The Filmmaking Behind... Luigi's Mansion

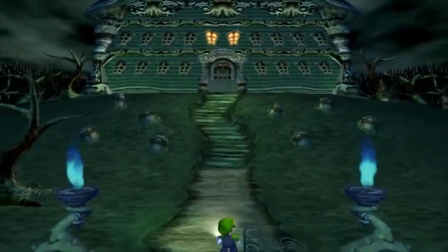[4:09]
Not the most inviting place. Also, I couldn't help but notice that the camera movement looks a little bit weird.
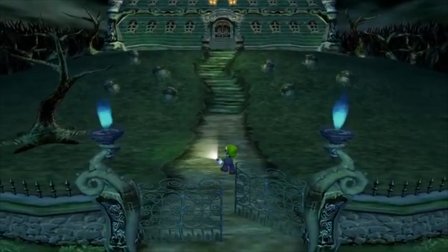[4:15]
I'm not sure if this was an intentional effect or simply the game's engine, but as the camera moves down and backwards,
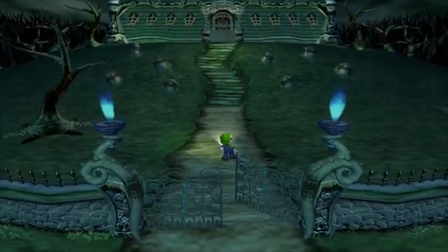[4:21]
the perspective of the shot starts to warp and change too. It almost looks as if the whole scene is on a curved surface that we're just looking down.
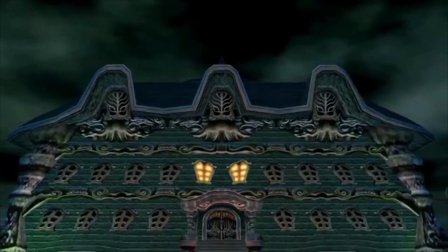[4:29]
This could also be an effect of zooming the camera at the same time as moving in, or at least that's how it would work in real life, though I won't go into too much detail about this kind of shot here,
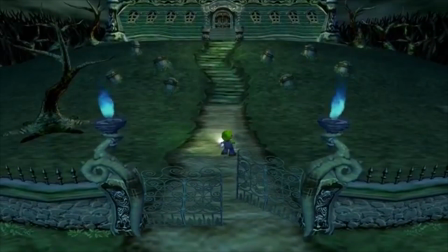[4:37]
as it may not quite be what is occurring right now.
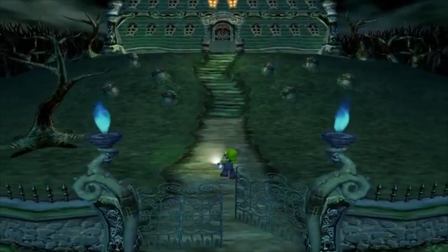[4:40]
Still though, this effect faintly gives the sense that the mansion is moving farther away from Luigi, making the walk up to the door more and more uninviting. And once again, Luigi is an insignificant figure here. The mansion looms over him completely.
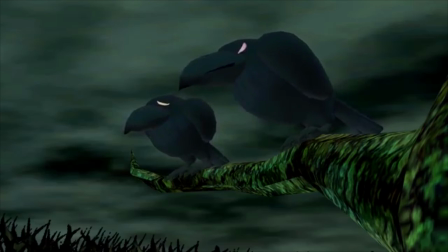[4:54]
Next shot we have a couple of crows watching menacingly. This is a common trope to have these kind of animals around as they symbolize evil people. Think Dracula. Though it doesn't actually tell us much other than that it portrays more of this evil theme, though I feel like their sound effects are of ducks and not crow.
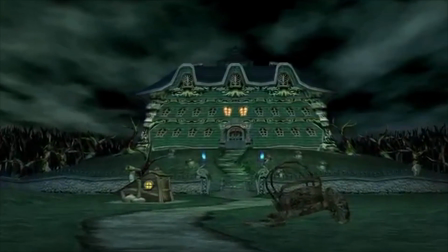[5:12]
They also don't appear on any of the previous trees we've seen, so who knows where they're watching from.
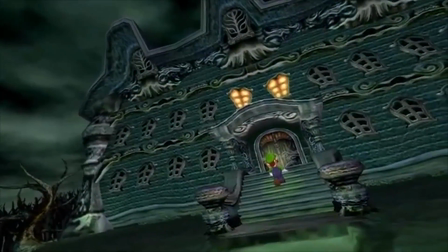[5:16]
As Luigi slowly climbs the little steps, the camera copies his pacing by panning only very slightly to the right,
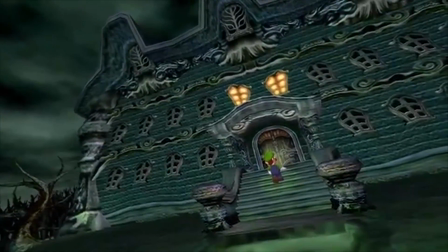[5:23]
which alongside the diagonal angle contributes to create this off sense, and builds up the suspension of what's inside the mansion. The music helps too, as it retains its low-pitched and menacing tone, and plays slowly.
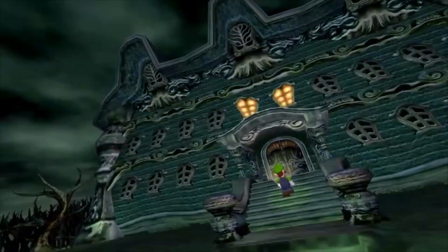[5:36]
And once again, Luigi's puny. Then we once again jump into Luigi's point of view.
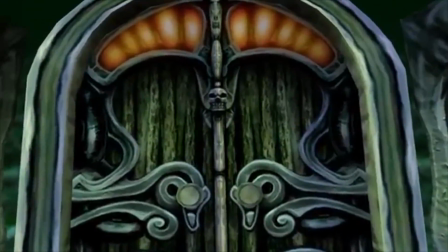[5:41]
Now that I think about it, the repetition of this works to keep the cinematography consistent in the cutscene,
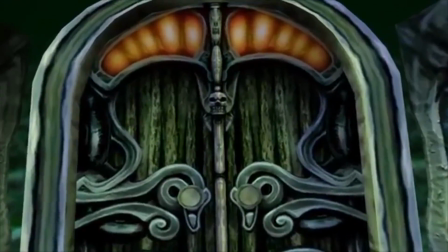[5:46]
as well as keeps up with the gameplay aspects of the game too, as we spend a lot of time watching above and behind Luigi,
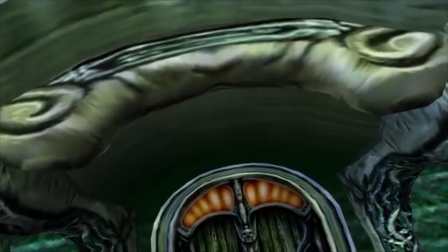[5:52]
but can change to first person with the Game Boy Horror. Cool. Anyway, the shot continues that off-angled slow movement to the door, featuring a skull on it.
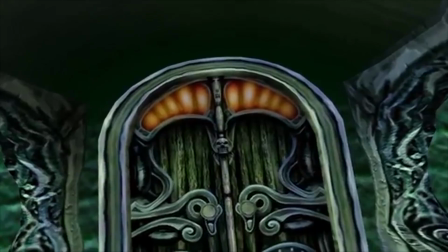[6:00]
We can also hear Luigi's cautiously slow footsteps, though if we were truly looking from his perspective, surely the camera would dip with each step.
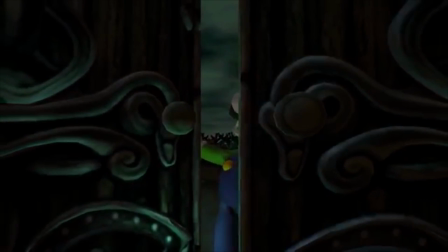[6:09]
Next, we jump to the other side of the door, breaking the 180-degree rule completely.
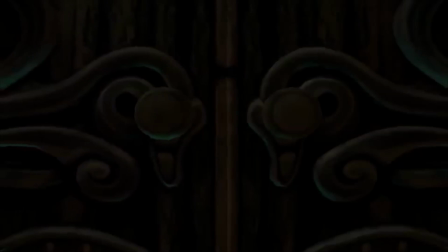[6:13]
However, this is commonly used when it comes to doors, as the door itself helps orientate the audience.
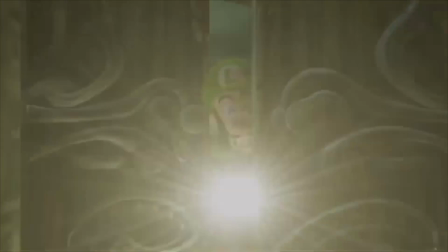[6:19]
Though this also works to build the suspense, as even though we're inside the mansion, we don't get to see what's inside the mansion.
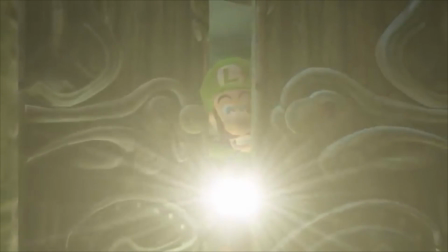[6:25]
Once again, we do get to see that classic frame within a frame, and it's much more defined this time.
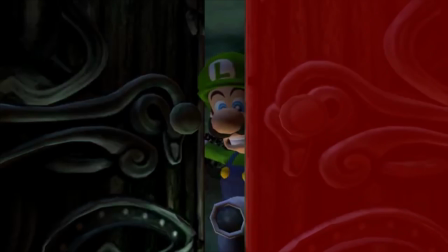[6:31]
The doors create a small rectangle for Luigi to peer his head through. Quite iconic, this shot too.
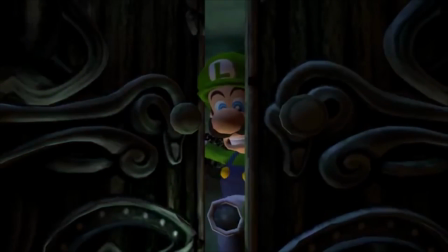[6:37]
Symbolically, it could also show that he is closed off and swamped in mystery, as he has such little control over the overall frame.
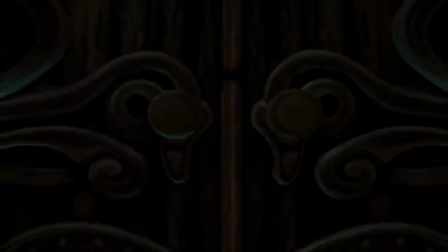[6:43]
Plus, he's scared.
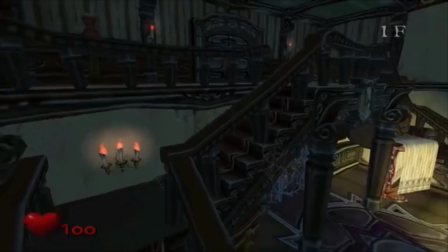[6:45]
Once inside, not too much happens, but we keep up with keeping Luigi far from the camera as it moves across the screen to give us a view of the place.
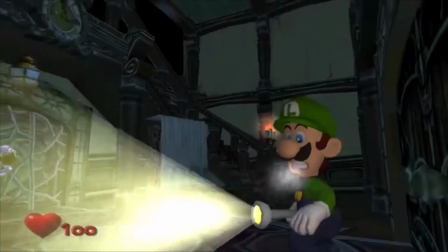[6:53]
It also breaks the 180-degree rule multiple times here to add that sense of confusion and dread onto the player.
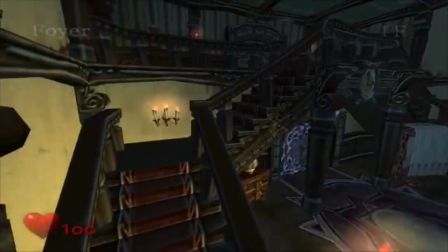[6:58]
I do like, though, how the cuts are done in time with the music. Creates a nice flow. And then, we're into gameplay.
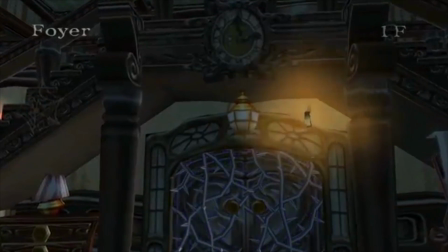[7:05]
Once the key is revealed, we're given this weird music, giving us that ghostly vibe as well as a slow pan onto a figure we can't quite see.
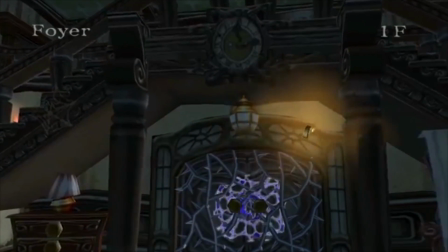[7:12]
The slow and smooth pan adds to make us feel uncomfortable as it isn't tracking the figure directly,
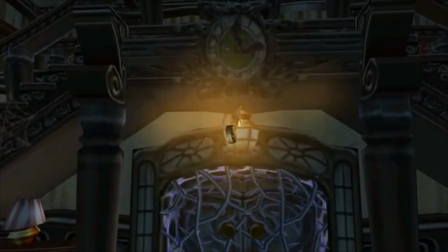[7:17]
and moves us audience members close to it, which isn't exactly what you'd want at this moment in time.
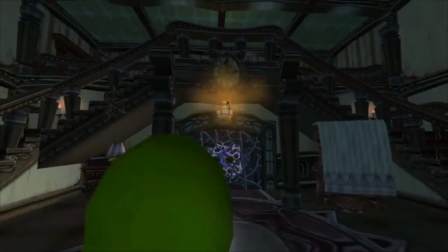[7:22]
It then briefly moves back to show Luigi quivering in his shoes, though I don't think there's a significant point to this actual movement.
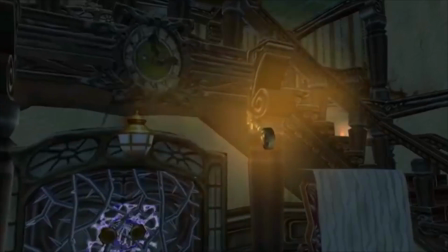[7:29]
Once we're back to the figure, we begin moving closer again until the ghost flees off screen.
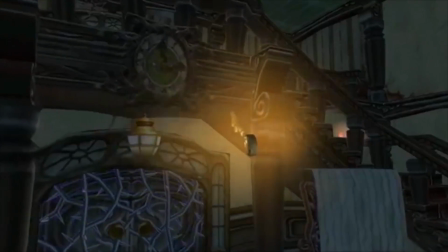[7:33]
Here we see the camera is focused on the key rather than the ghost as it pans down to show us where it landed.
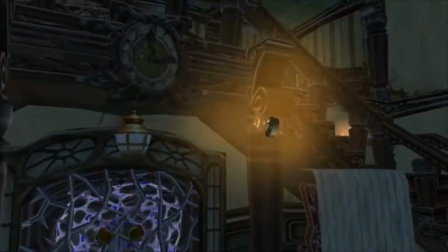[7:38]
These kinds of shots are common in films as it acts to establish the exact position of a prop to be referenced back to later.
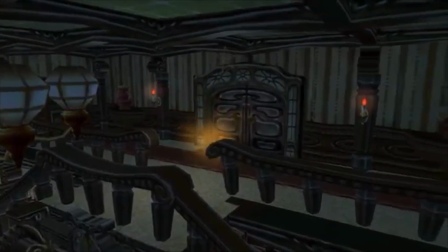[7:43]
Back to the ghost, the camera continues to faintly follow the figure but continues its slow panning and unfocused attention to continue that sense that the ghost is ungraspable.
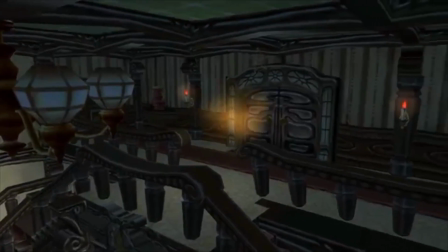[7:52]
The music builds for the ghost's next move.
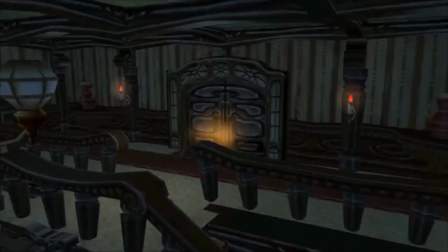[7:56]
And once beyond the door, the camera zooms in to really drive where the ghost has gone before.
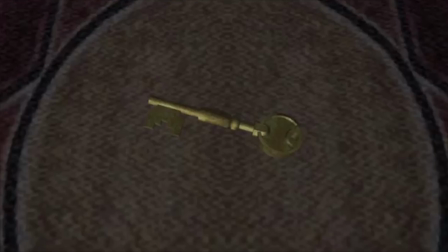[8:01]
And a super zoom into a close-up of the key alongside a discovery motif. By the way, the whole associating things with musical cues are called motifs, not leitmotifs.